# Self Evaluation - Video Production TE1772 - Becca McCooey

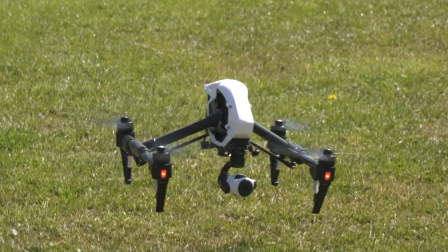251s So drones for us are fantastic.
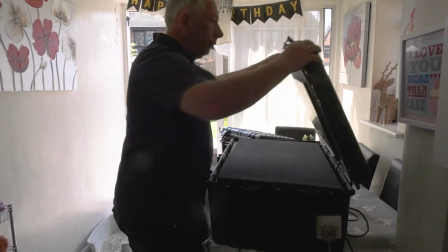257s Also, we wanted to go live, so we bought a A10 mini switcher, so we could sort of switch between cameras.
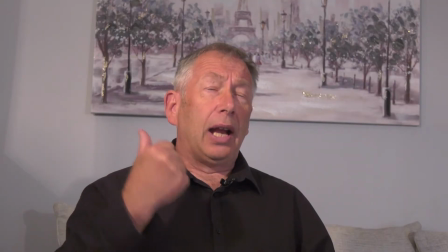265s We bought wireless transmitters and receivers.
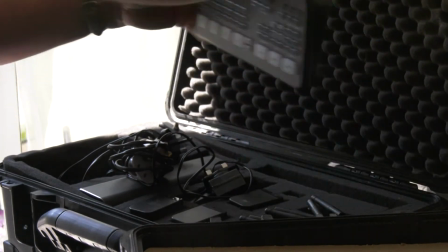269s Since December 2020, we have been doing live funerals.
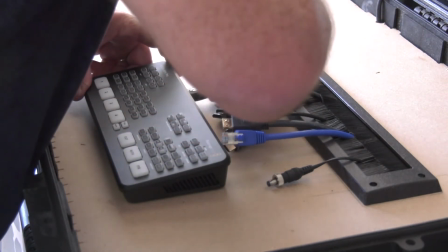275s I bought a Live View Solo, so we are now able to live stream funerals.
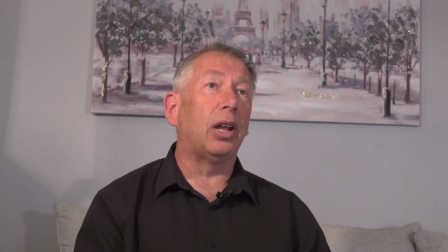283s That's a great piece of kit. I've had to learn a lot about that. John has been helping out a great deal.
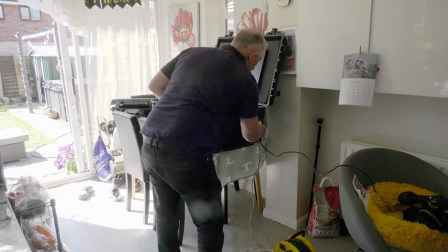288s He does all the switching.
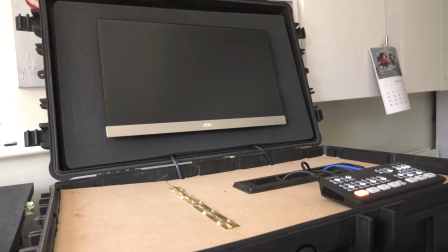290s Invariably, I just go up myself, just a one-man camera operation team, but there have been times when we've had 2 or maybe 3 cameras and John's there switching.
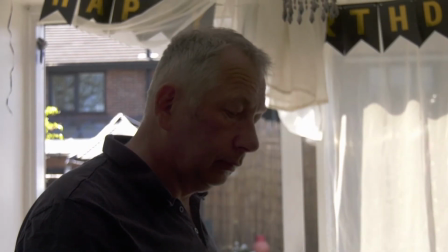298s So yeah, we're sort of going with the time, so this will put us in
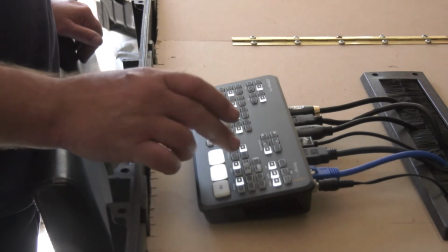305s great sort of stead of all the experience we've had now of live streaming these funerals, so we can live stream virtually anything.
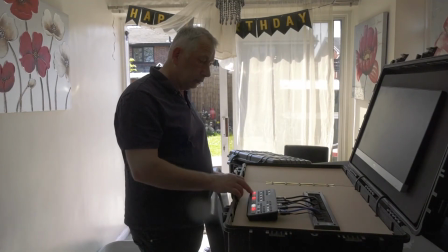312s Where do I see myself in 5-10 years time? Live streaming is the way forward for us.
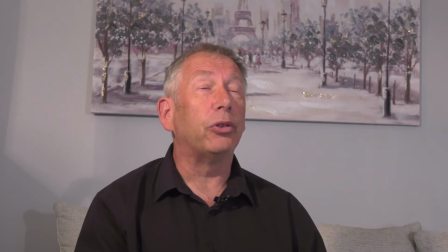318s That's what I'm going to pursue with streaming conferences when we can get back to being back together again.
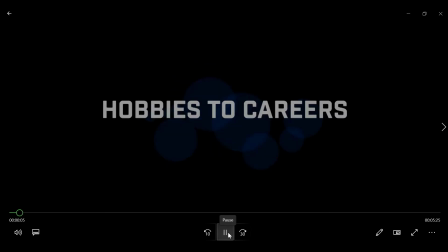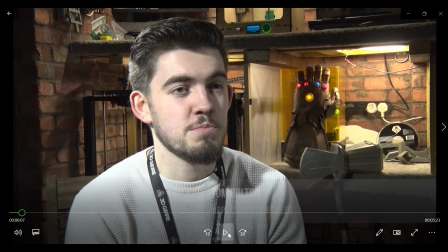343s
We chose to interview someone we knew. I picked my boyfriend Tom, who is an applications engineer for a 3D printing company in the area.
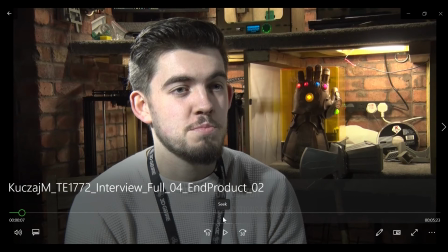351s
On screen you'll see the interview sequence with Tom where I worked with lighting equipment for the first time properly. I used 3 Lupolux cameras and attempted 3-point lighting with a hair light, backlight and key light.
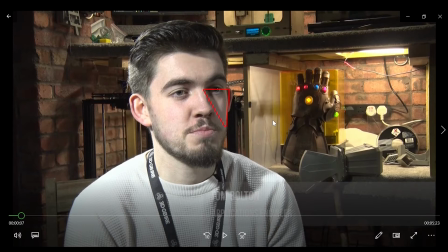362s
I tried to create the Rembrandt triangle on the right hand side of his face, which if you can see I've just about managed, but it's not very defined.
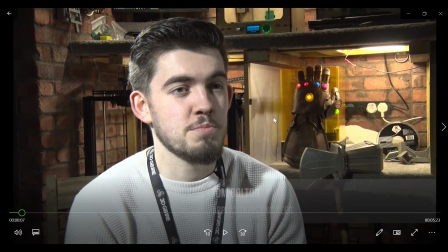369s
Using 3-point lighting and backlight meant I could separate the subject better from the background.
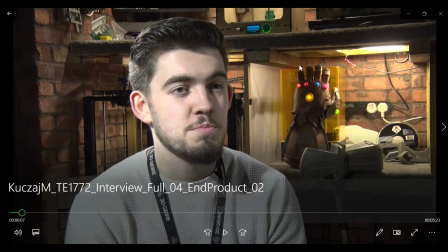374s
Props and different lighting helped to do this also.
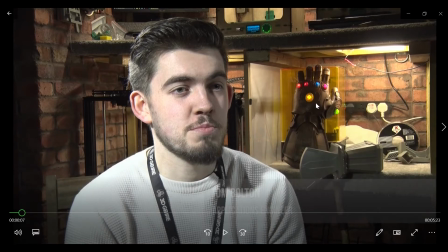377s
The lights in the background highlight the printers and add something of interest to the background, with the 3D printed models of Thor's hammer and the Infinity Gauntlet.
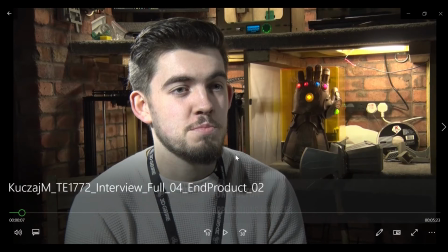386s
When framing the shot, I tried to stick to the rule of thirds and have the subject on one side.
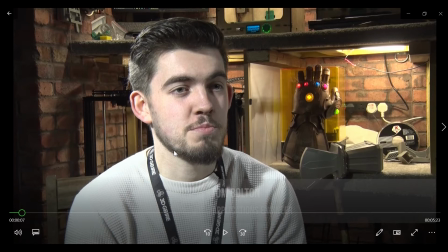391s
I could have perhaps framed him a little more on the left-hand side, so he would be in the left third more. I used peaking and zebra tools on the camera when recording all my footage to try and make sure that all my shots are in the best focus too.
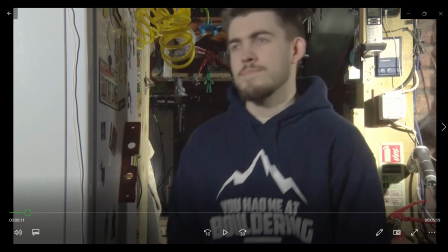408s
On screen you'll see I had some issues with lighting. In the right corner of the shot, the lights are really bright and don't look right.
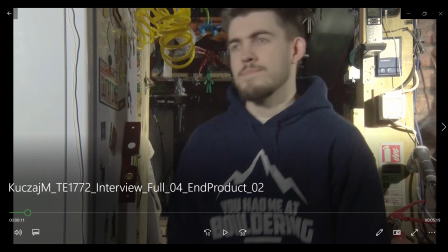414s
I think the shot's quite overexposed in those areas, but I had constraints filming in such a small space,
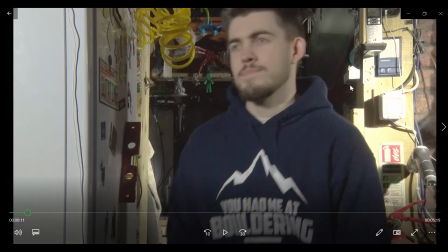420s
as well as having a limited knowledge of the best practices of using studio lights, meaning I was working with what I knew and what I had.
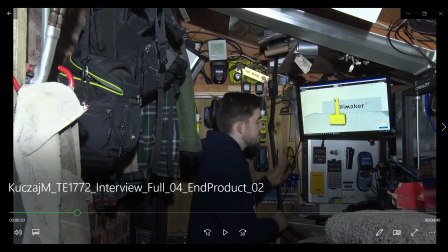427s
As you can see in this shot, I have a similar issue with the rag on the left-hand side of the screen being overexposed and, again, not looking too great. Another issue was with the different lightings. So at the next continuity sequence,
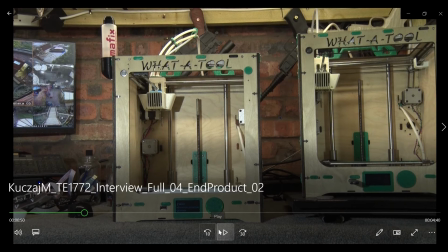443s
there's a difference between this shot and this shot.
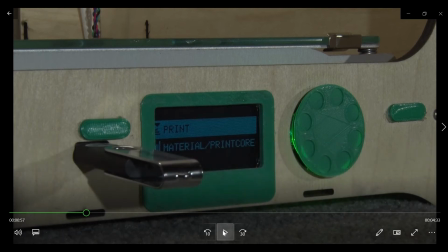448s
This is because the lights where the printers were are quite orangey, whereas the studio lights I had were more daylight settings. So between these two shots you can see a difference in the colour and the exposure.
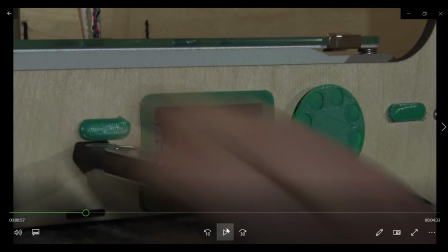463s
Next time I will try and be more attentive and double check the focus between 2 different shots like this, so that I don't have these issues again.
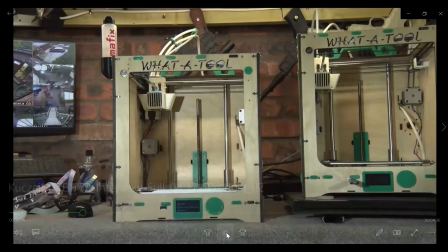470s
If you look at this continuity sequence again, I believe this continuity sequence works quite well because I combined 3 different shots.
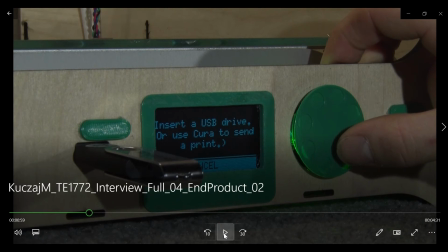479s
I have a wider shot and close-ups. The close-up better shows what is on the printer screen,
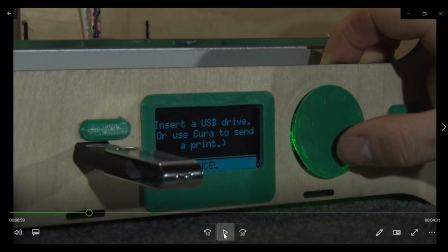485s
and this shot provides some new information about printing and the technical side of it when setting up a printer.
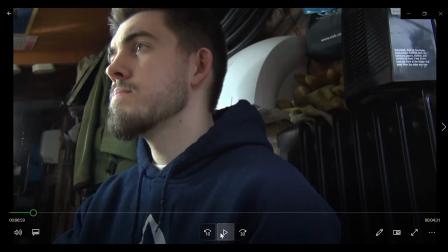492s
I believe that with Marius's editing, I created some strong continuity cuts in the space given.